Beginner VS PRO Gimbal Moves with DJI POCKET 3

Just because you got a DJI Pocket 3 doesn't mean you're gonna get good footage.
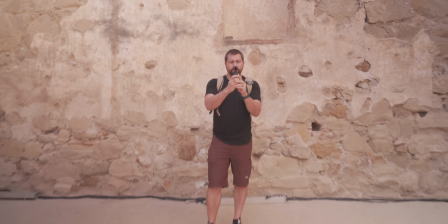4s
So in this video,
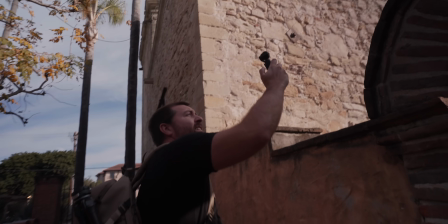5s
I wanna show you the difference between pro gimbal moves and beginner gimbal moves to show you how much better your footage will be when you put a little bit of thought into it.
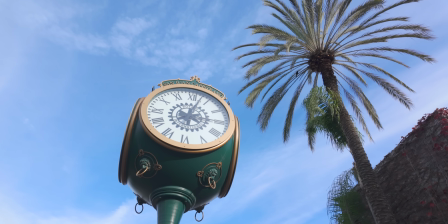16s
So I'm out here in San Juan Capistrano, which is home to one of the oldest missions in California.
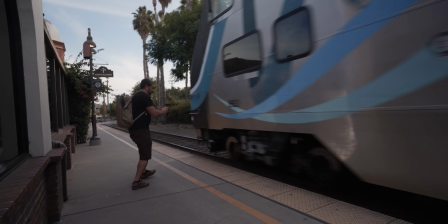22s
We just got off the train and I'm gonna go walk around the mission, shoot a bunch of gimbal shots, and do it both as a beginner and as a pro.
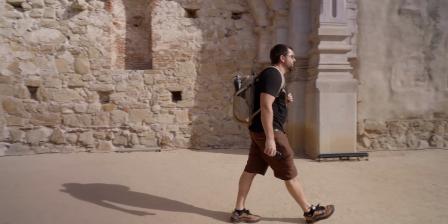29s
So let's head into the mission and shoot some of this footage. Number 1, use intentional motion.
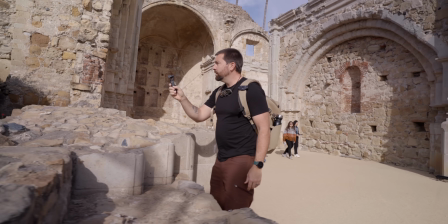34s
So check out the beginner. He's just kind of wandering around, pointing the gimbal at everything that looks interesting without any specific intention with each shot.
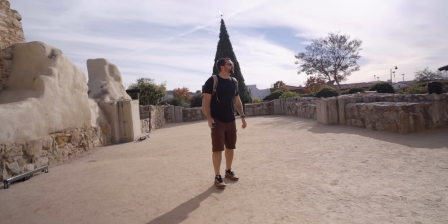43s
Now here comes the pro, and he's gonna look at the scene and try to find interesting angles that he wants to shoot before even pressing record.
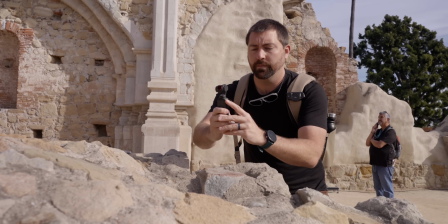50s
It looks like there's a good shot over here showing the landscape, so he's gonna do a slider shot from left to right.
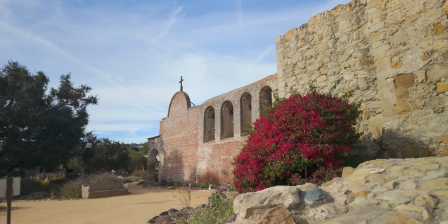55s
And this is a very intentional movement that's only going in one direction. Number 2, grab a variety of shot sizes.
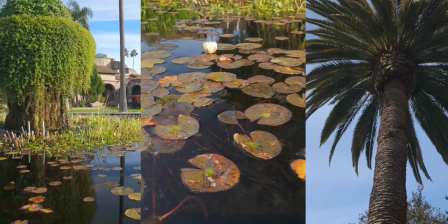61s
So wherever you're at, you're gonna wanna try to get different shot sizes and not always just use a wide shot.
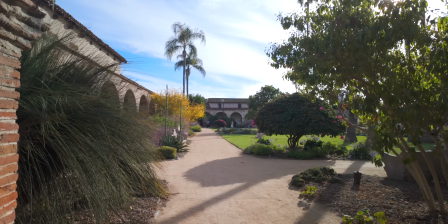67s
It's easy with a camera like the Pocket 3 to always just get big, wide landscape style shots because of the 20mm lens.
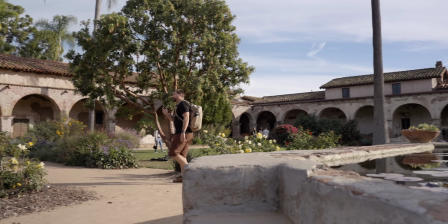73s
However, you need to get yourself closer to your subject.
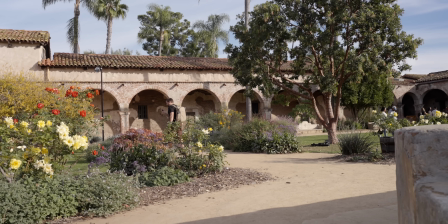77s
So the beginner, he's just walking around getting the big wide shots from eye level, whereas you see the pro going in for close-ups,
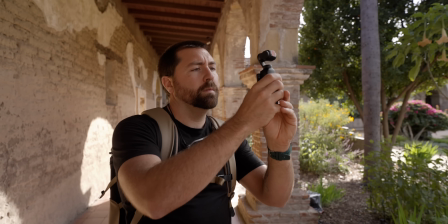84s
actually getting close to objects and really seeing some detail rather than standing back and always just getting something from that wider perspective.
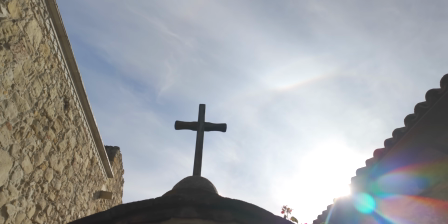92s
Now, if you're struggling to figure out different shot sizes, you can use the 9-shot rule.
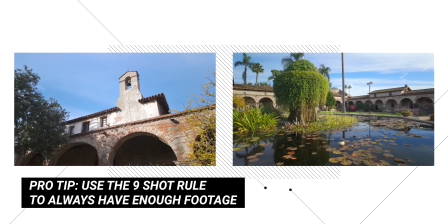96s
2 extreme wide shots, 2 wide shots, 2 medium shots, 2 close-up shots, and 1 unique angle.
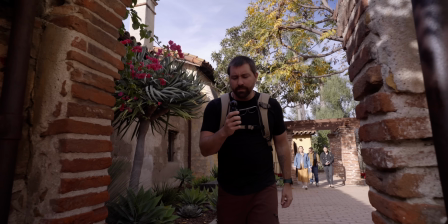102s
Use these 9 shots whenever you get to a scene and you'll have more than enough footage to cut a little sequence out of this footage.
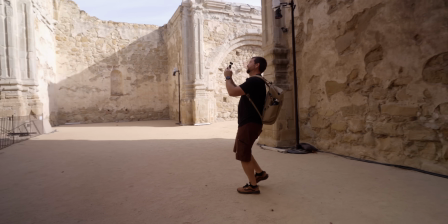108s
Number 3, get reaction shots. So check out the beginner here. He has the camera pointed away from himself, just filming everything in the distance.
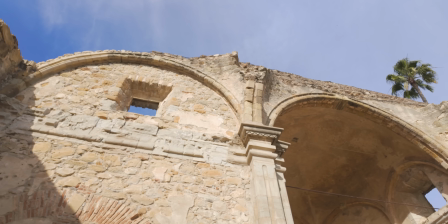115s
And yeah, some of these shots are gonna look pretty good, but you wanna add that touch of a human element.
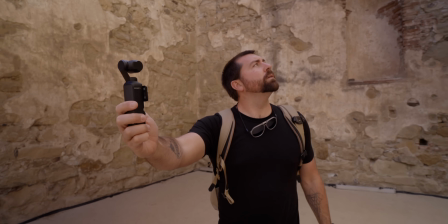120s
So whether you're shooting something like a vlog or even something like a documentary, you wanna make sure to turn the camera around and film people and get the reactions as they're moving through the space.
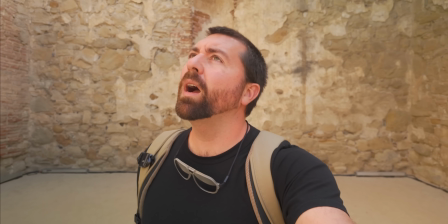129s
You wanna be able to create some sort of human connection when you're making your video. Now, number 4 is use foreground elements.
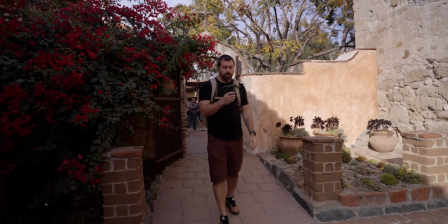135s
Here comes the beginner. He just walked through this really cool arch to film this fountain and these bells in the distance.
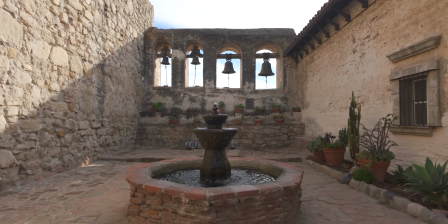141s
But as he's shooting this big wide shot again, the most interesting thing is behind him.
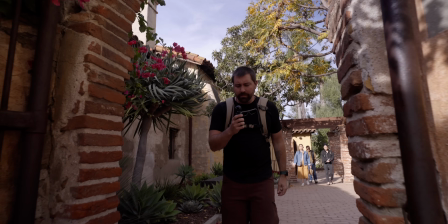146s
Not every shot needs to be super clean. Rather, here comes the pro. He's gonna use these elements of the arch and this plant to dirty his frame,
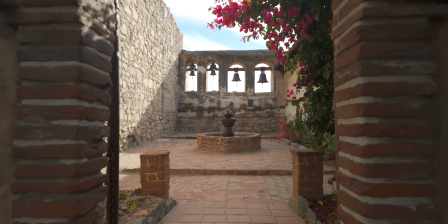154s
which means there's gonna be foreground elements that cover over the footage, so it's not just a big wide shot again.
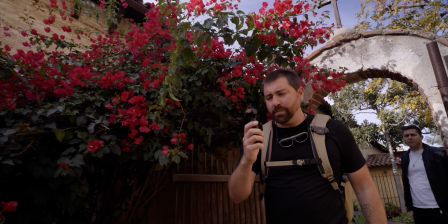160s
And then he walks forward into the location. So you have a lot of movement with the gimbal showing these foreground elements passing by the lens.
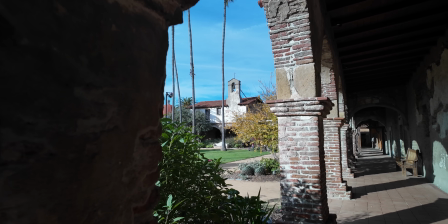168s
So when you're coming up with your shots, try to find some interesting ways to dirty up your frame. Number 5, plant your feet.
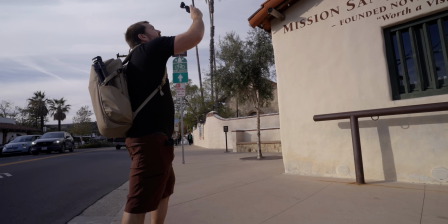174s
When you're working with a gimbal, oftentimes you'll keep wanting to walk with that gimbal because it is a stable camera.
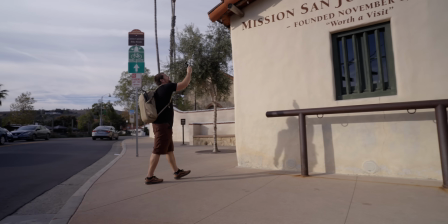180s
However, sometimes you just want to plant your feet and get a panning shot or a tilting shot. For this shot here, there's a sign of the entrance.
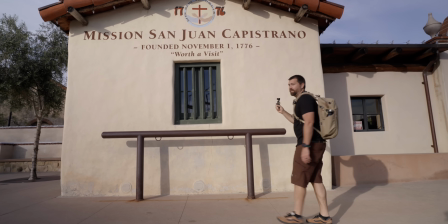187s
And the beginner, he's just walking around trying to get a moving shot because, well, he thinks that's gonna look good.
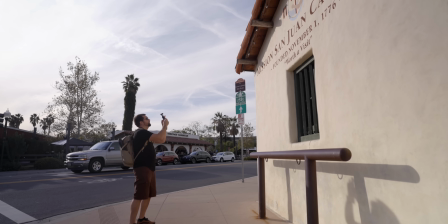193s
But really, the movement in this shot doesn't really add a whole lot. Whereas the pro, he plants his feet in one spot and uses the movement of the gimbal from either a tilt
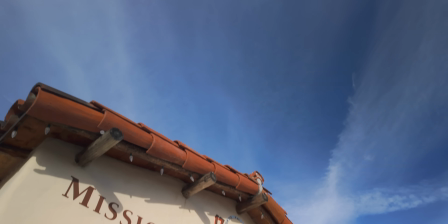202s
down or a pan across to be able to get a more interesting shot that's gonna be a great opening to this scene. Now, before we get into number 6, I just want to mention that all of these shots were filmed using D-Log-M,
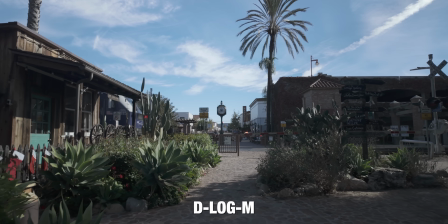213s
and I've color graded all of this footage using my set of adventure LUTs.
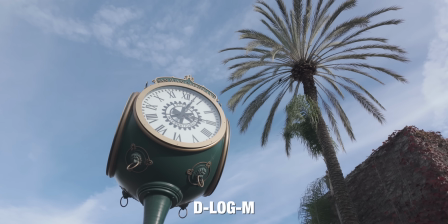217s
And I have a whole set of LUTs that were specifically created for DJI Pocket 3 D-Log-M footage.
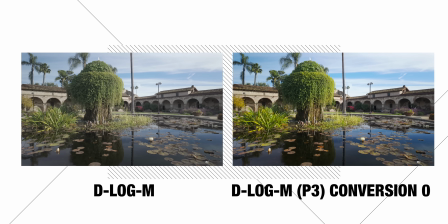223s
And in my pack of adventure LUTs, you have a conversion LUT that goes from this log looking footage to more of a standard look.
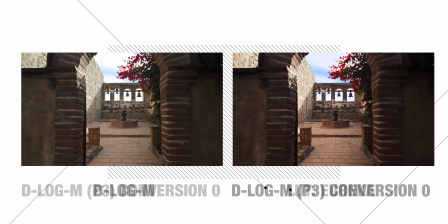230s
And then I have my creative LUTs that you add on top of that to give you a completely different look to your footage.
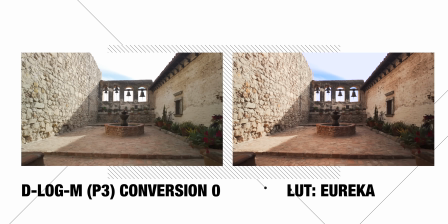235s
Now, if you're trying to save time, I've combined both of these LUTs together in a set of quick grades, and those are included in these LUTs as well.